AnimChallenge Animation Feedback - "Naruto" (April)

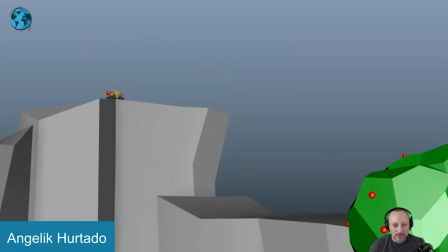[33:46]
It's also nice to have a wide view of all this, which gives you opportunity to do really big moves with really clean silhouettes. I like that you have this big squash anticipation into full extension. You always need a full extension on a jump off.
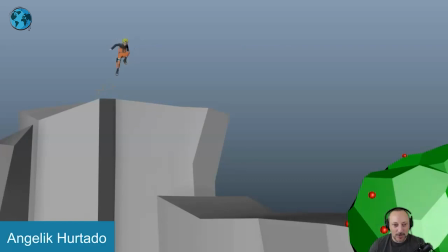[34:05]
The only thing I would say to be picky, and this is why I'm also using this clip here for a critique, is that with such an extension and such a force, and timing-wise, to jump, there is a slight feel of, I'm going to be activating onion skating here,
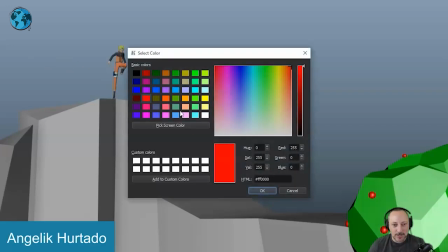[34:24]
that the root, and maybe I should change colors, since that is not the best here.
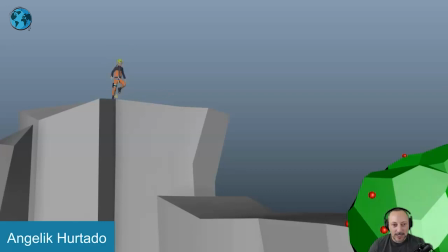[34:29]
You are down here, getting into here, here, here, and then it's kind of flattening out a bit quickly.
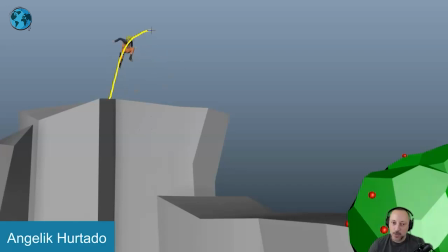[34:43]
So if you look at that, it's a slight feel like you go just higher, just go a bit higher with that arc subjectively. Yeah, there's something where it's, there's so much energy and like, oh, you just want to go higher. Higher feels like there's this wall and then I can't go above this line.
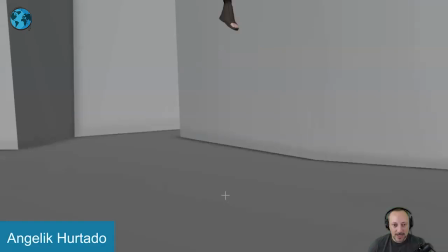[35:04]
but good transition there again we got full extension and interesting how this arcs back it's almost like that
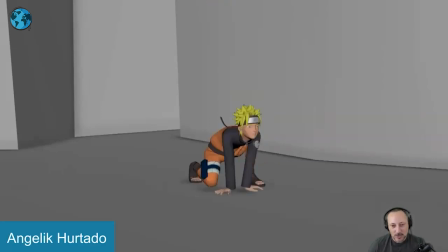[35:19]
trajectory this way would have you land some a bit more here but to be honest it has also a nice style to it also because it is almost that leg curvature is almost communicating i'm
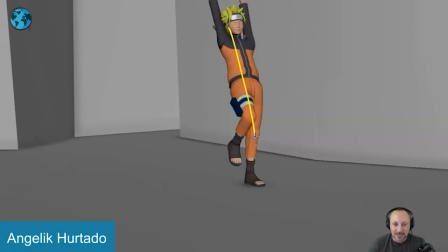[35:36]
going back here technically i feel it might feel better to land a bit more because they've been shifted over but it's still cool what's good though is that despite it being stylized clearly there
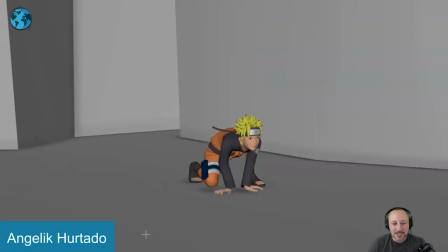[35:52]
is still compression and up like the momentum has to go somewhere you're gonna have to have a bit of a of a settle now the picky thing is this with such speed to then have that come down
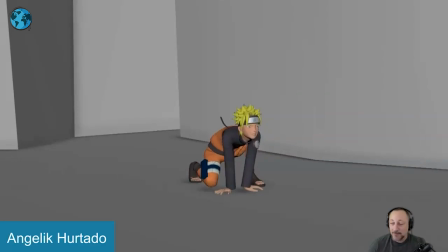[36:09]
so slowly feels a bit odd but then again you might argue yeah but everything is already so stylized clearly with the posing and the stretch legs maybe that's kind of like a fun contrasty thing
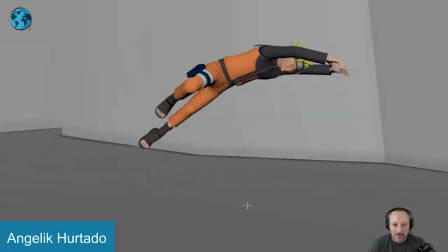[36:21]
but something to think about it's a bit slow for my taste this is awesome great mechanics really nice clean lines
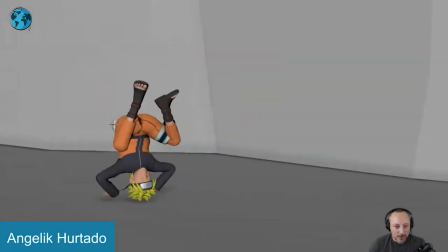[36:31]
again nice squash compression but also good that this shin is not in front of the thigh so
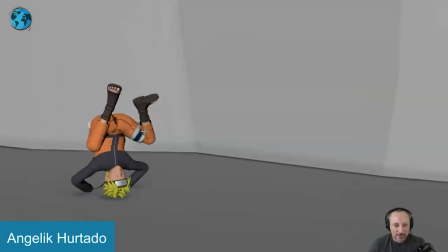[36:38]
you still understand the structure of the leg i will probably bring out that foot a
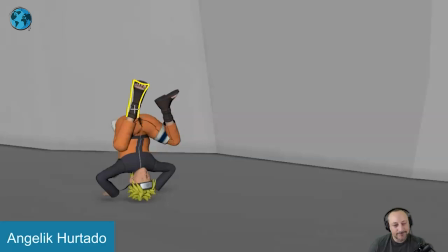[36:45]
bit more gets a bit into a what am i looking at a longer leg the foot it's nice how to see that not too much because i do like the contrast shape-wise i
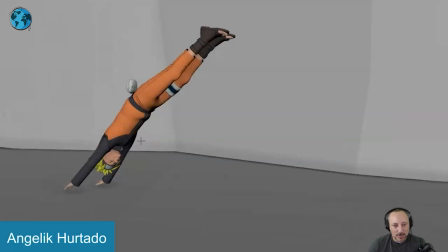[36:56]
will probably bring this out a tiny bit more so picky that's cool maybe on this super picky since we have lots of stretches and everything i would try to keep that hand contact there as long as you can and i wonder if there's anything in
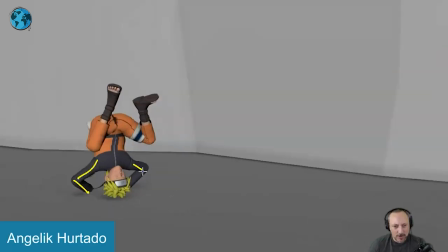[37:13]
terms of bend bows to give us you know some not so straight arms to kind of bend these a bit more into a nicer shape i like
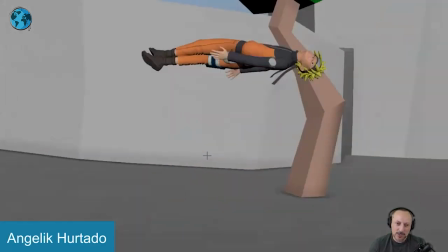[37:21]
this that you get a little bit of that in there too unless That's, I've never animated this rig, so I don't know if that's actually controllable.
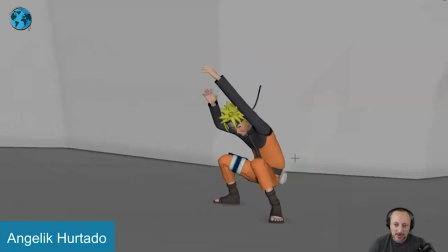[37:29]
It would then be nice to actually still be up here and then it comes down on that compression.
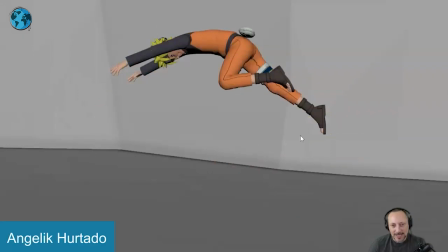[37:34]
But again, really nice. I love this. I love that. In terms of contrast and lines, it's great.
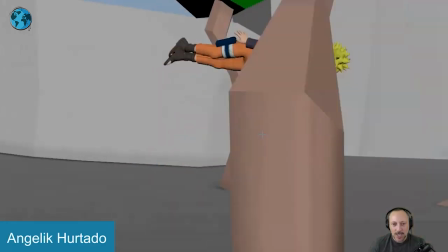[37:40]
Again, compression and also contrast, right?
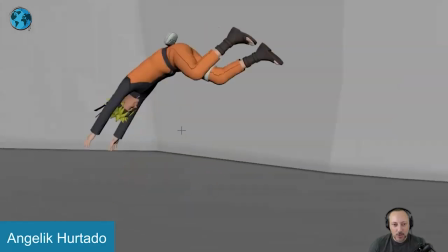[37:44]
How you go from this into like a front view, squash into that with the legs, a different type of move.
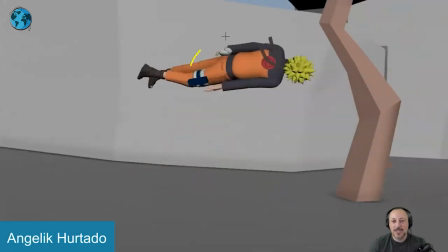[37:52]
Then into this, again,
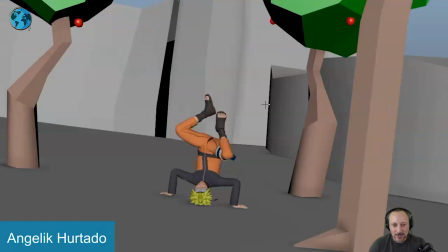[37:53]
a different type of move. which is nicely contrasted with everything same thing here picky I will probably take this and move that foot out
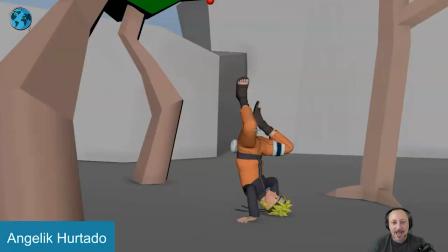[38:01]
so that the leg is separated so you don't have that but at least it's overlapping and it's not like the heel is here for a tangent I would probably still separate it personally
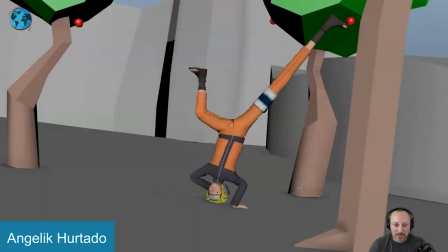[38:15]
and this is awesome this cracks me up this is why I picked it I mean it's generally great but it's so fast cracks me up i was looking at this you saw it got slightly silent in terms of this is like this what
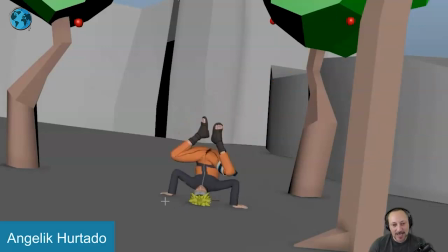[38:31]
i would do is the strange thing in terms of mechanics is that i will keep that arm on the ground longer i know those legs are the ones shooting this way at least this one at this point that that takes the body this way it's not like it's a handstand and the arms are
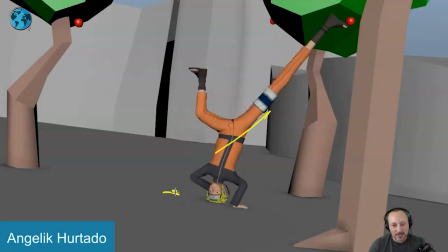[38:51]
extending because then you need to keep this because you're going this way this arm has to be the one that pushes it can't be this one because you'd be pushing this way at the same time it does feel a bit odd to have
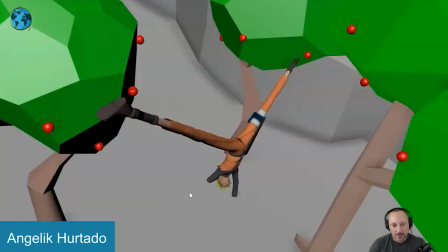[39:03]
a move this way right and up while this is sliding and i don't think this needs to be moving just yet to tell the story this could easily be moving here in order to twist around the
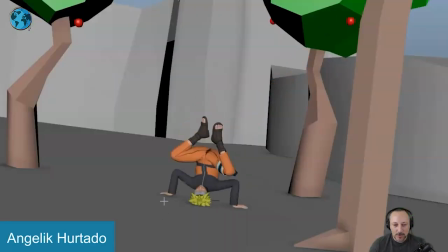[39:17]
arm so personally i will keep this here so it's still somewhat where's that arm here to have kind of that visual of the push as well it's that it's that leg going up and and pulling the body but at the same time that arm can help and push and then when you turn
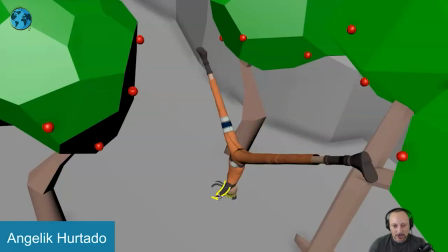[39:37]
i will give us a bit of the forearm so we understand the structure of that arm so it's not just that short thing and then the pivots feels like it's moving around where the pivot is here and that whole wrist goes around this point i will lock that so it really pivots off
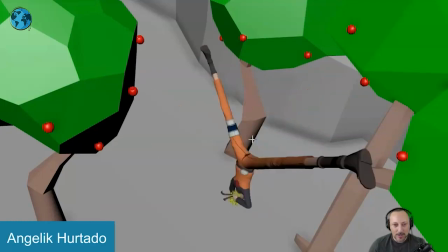[39:53]
like a breakdancer around that that point here love this though it's great cracking up again
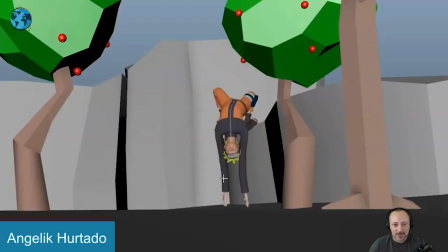[40:01]
contrast is great how you go from this into something else nice there nice also with The structure, again, understanding, nice silhouette into this. When you go here, personally, that's a lot of movement in his arms.
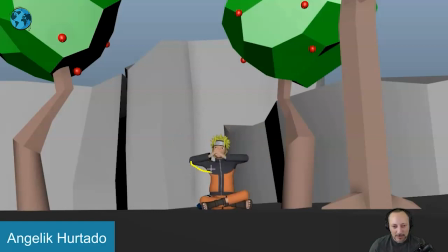[40:21]
I will push the shoulders. And also kind of bending his arms a bit. It feels a bit off with that shape here. But I will go maybe into this and maybe one more frame higher and bring those shoulders up. and then it goes down into something
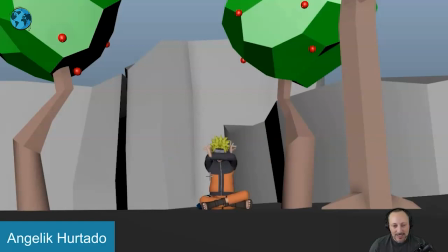[40:37]
slightly snappier into this but then i would have a little bit of wire rotation in the body so that that arm it moves your chest with your chest your chest over a bit and then back just there's a slight feeling of arms are moving but shoulder and chest feel very
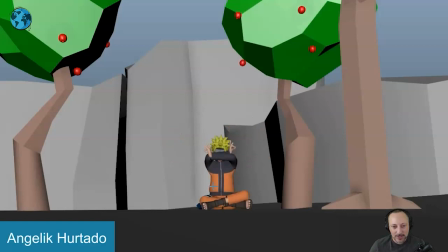[40:56]
locked that would be nice just involve that a bit more just like you have it here the root see how you do this and there's some movement here i would do the
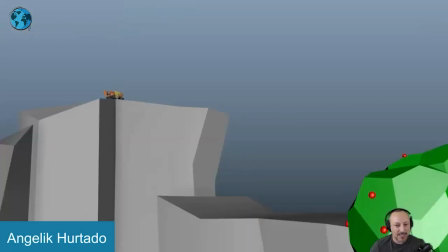[41:06]
same thing before and then that's that then you go back into into this
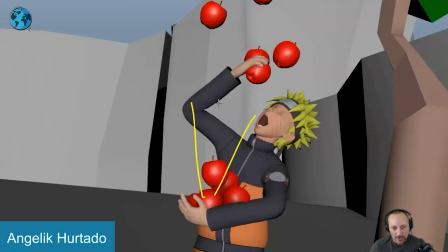[41:13]
now picky thing this lands now there's more landing there's going to be more weight it'll be nice to have that forearm dip down a bit as this new wave of weight comes in just kind of drops down a bit so it doesn't feel so light
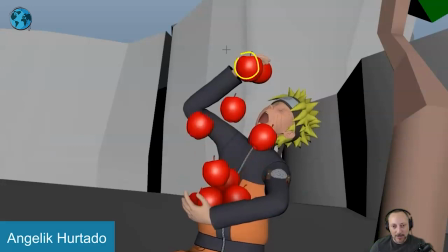[41:28]
and then I will probably take that one apple here and move it over here or here so it doesn't go in front it's almost like wait this apple is now this no it wasn't there was already one in there just keeping all of this as clear as
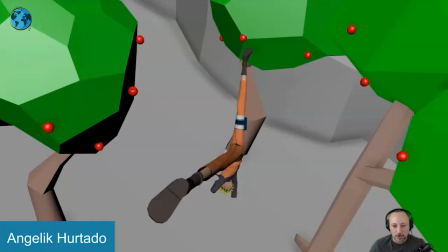[41:43]
possible that's kind of that it's really cool yeah that's it that's it for me thanks